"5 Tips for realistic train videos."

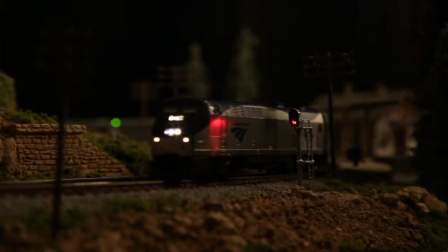Hi everybody! This video is to cover my experience with taking videos of model trains and recently I've been getting more into N-Scale and much to my surprise it's actually been kind of fun to photograph and at
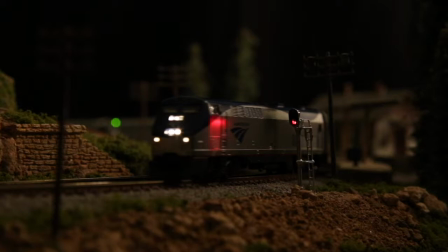first I thought you know N-Scale is so tiny what on earth am I going to do except get really frustrated by this. So I decided to try it and I've got a DSLR camera and what I did was I researched
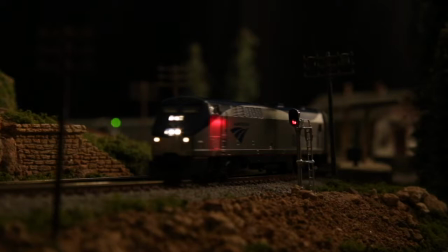the features of my camera and you know basically what do I need to do to do macro photography or very small scale photography. So I don't want to get into all of the technical details, but I want to share some of my thoughts on what
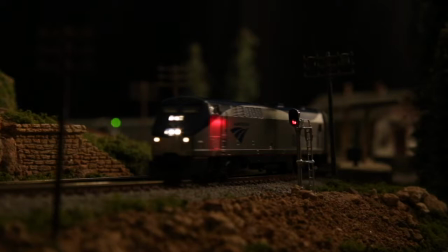videos of trains should look like if you want them to be more realistic. And of course, this is just my experience. Your mileage may vary, and of course, I welcome everybody's feedback. So I'll just share a little bit of my thoughts. So for this video,
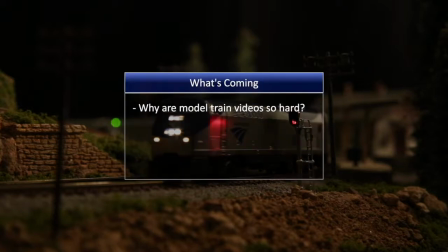what I will do is just give an overview of why I think model train videos are hard, and my former experience trying to do them.
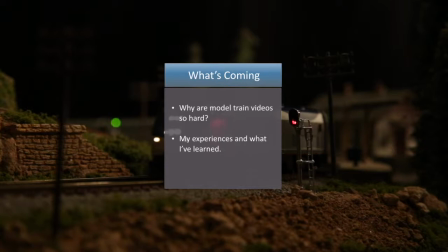Then I want to go to what I learned to get better video and more realism out of my train videos. And then finally, I'll show some video clips and walk through some examples. So I hope this is helpful, and let's get started.
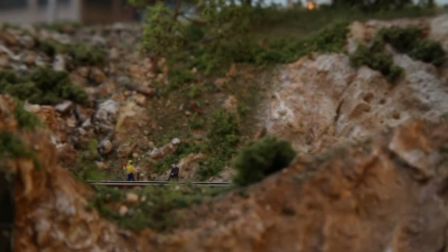So why is it so hard to get a good video of a model train?
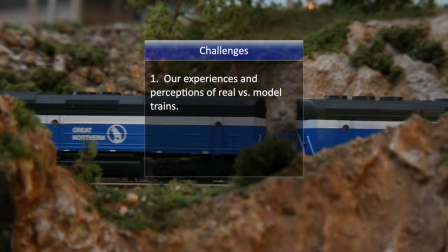I think that it's partly because we experience trains in miniature very differently than in real life.
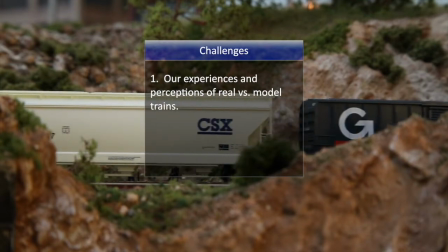So if you think about the differences between those, your photography should address those differences.
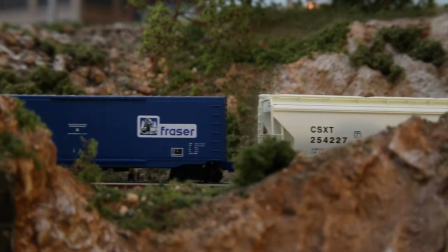And I'll get into this more in this video. and I'll also do a more in-depth
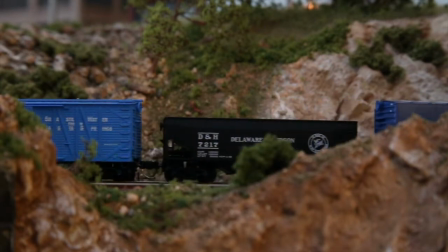video on photography and all of the finer points of that.
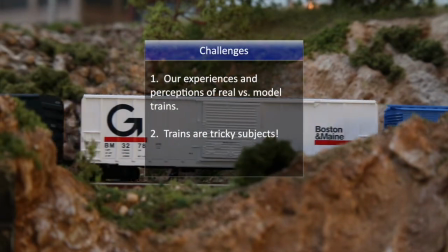Second, I think that trains are just a tricky subject.
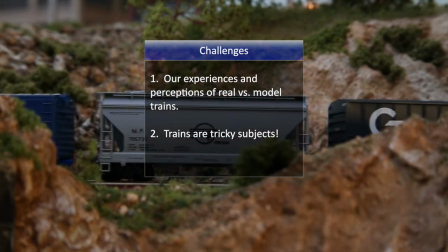The physics involved with the real train are very different than the physics involved with a model train.
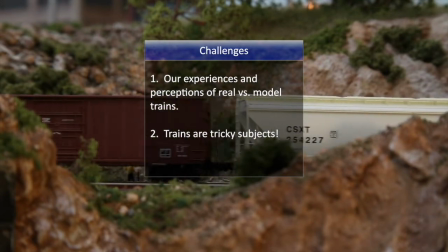And, of course, those trains behave very differently and you interact with them very differently because of that.
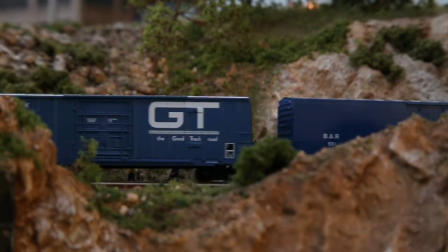So there's another area to consider as you're creating your train videos.
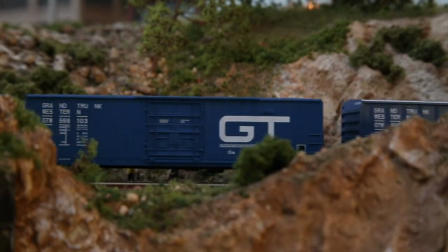So there's good news. Most cameras have some capability of getting good shots of trains.
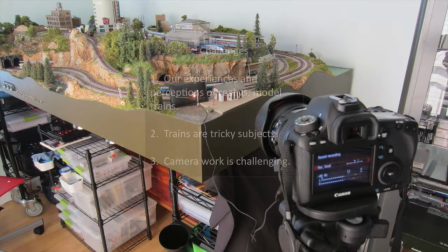So I invite you to get to know your camera and find out what it's capable of, what its strengths are, what its weaknesses are, and then apply that camera to model railroad photography with that in mind. and that's going to get you a long way.
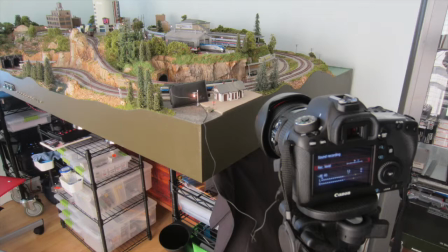So with that in mind, let's look at our first example.
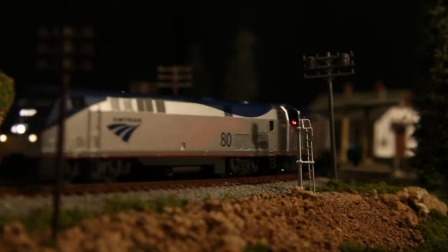For my first tip, let's take a look at this video clip. Notice how close these trains are to the camera.
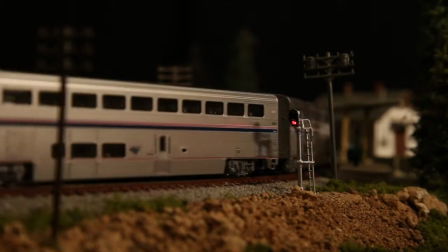So when you see that train coming, it's like it's coming at you. You see it coming around the curve.
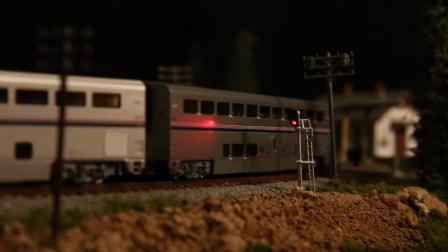And this is because these trains basically fill up the frame.
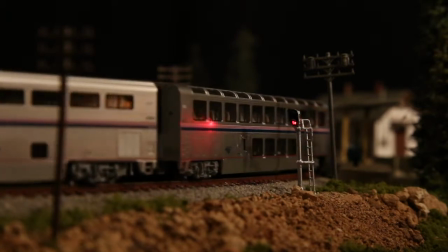I get as close to these trains as possible, and that way,
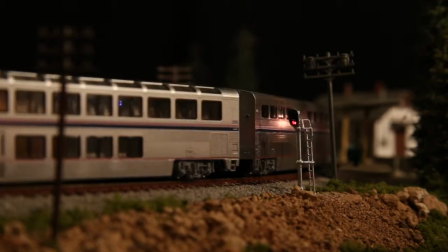of course, we can see them, you know, really well, as opposed to if I was further back, it just wouldn't have that same impact.
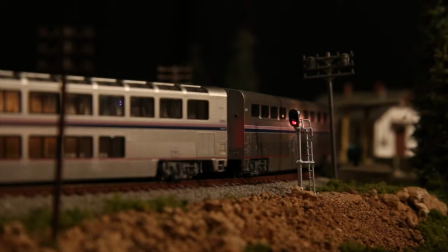If you think about this intuitively, it makes sense, because in real life, you're probably going to see that train fill up your field of view. If you're close to a train, that train is big, and it's probably going to fill up everything that you can see.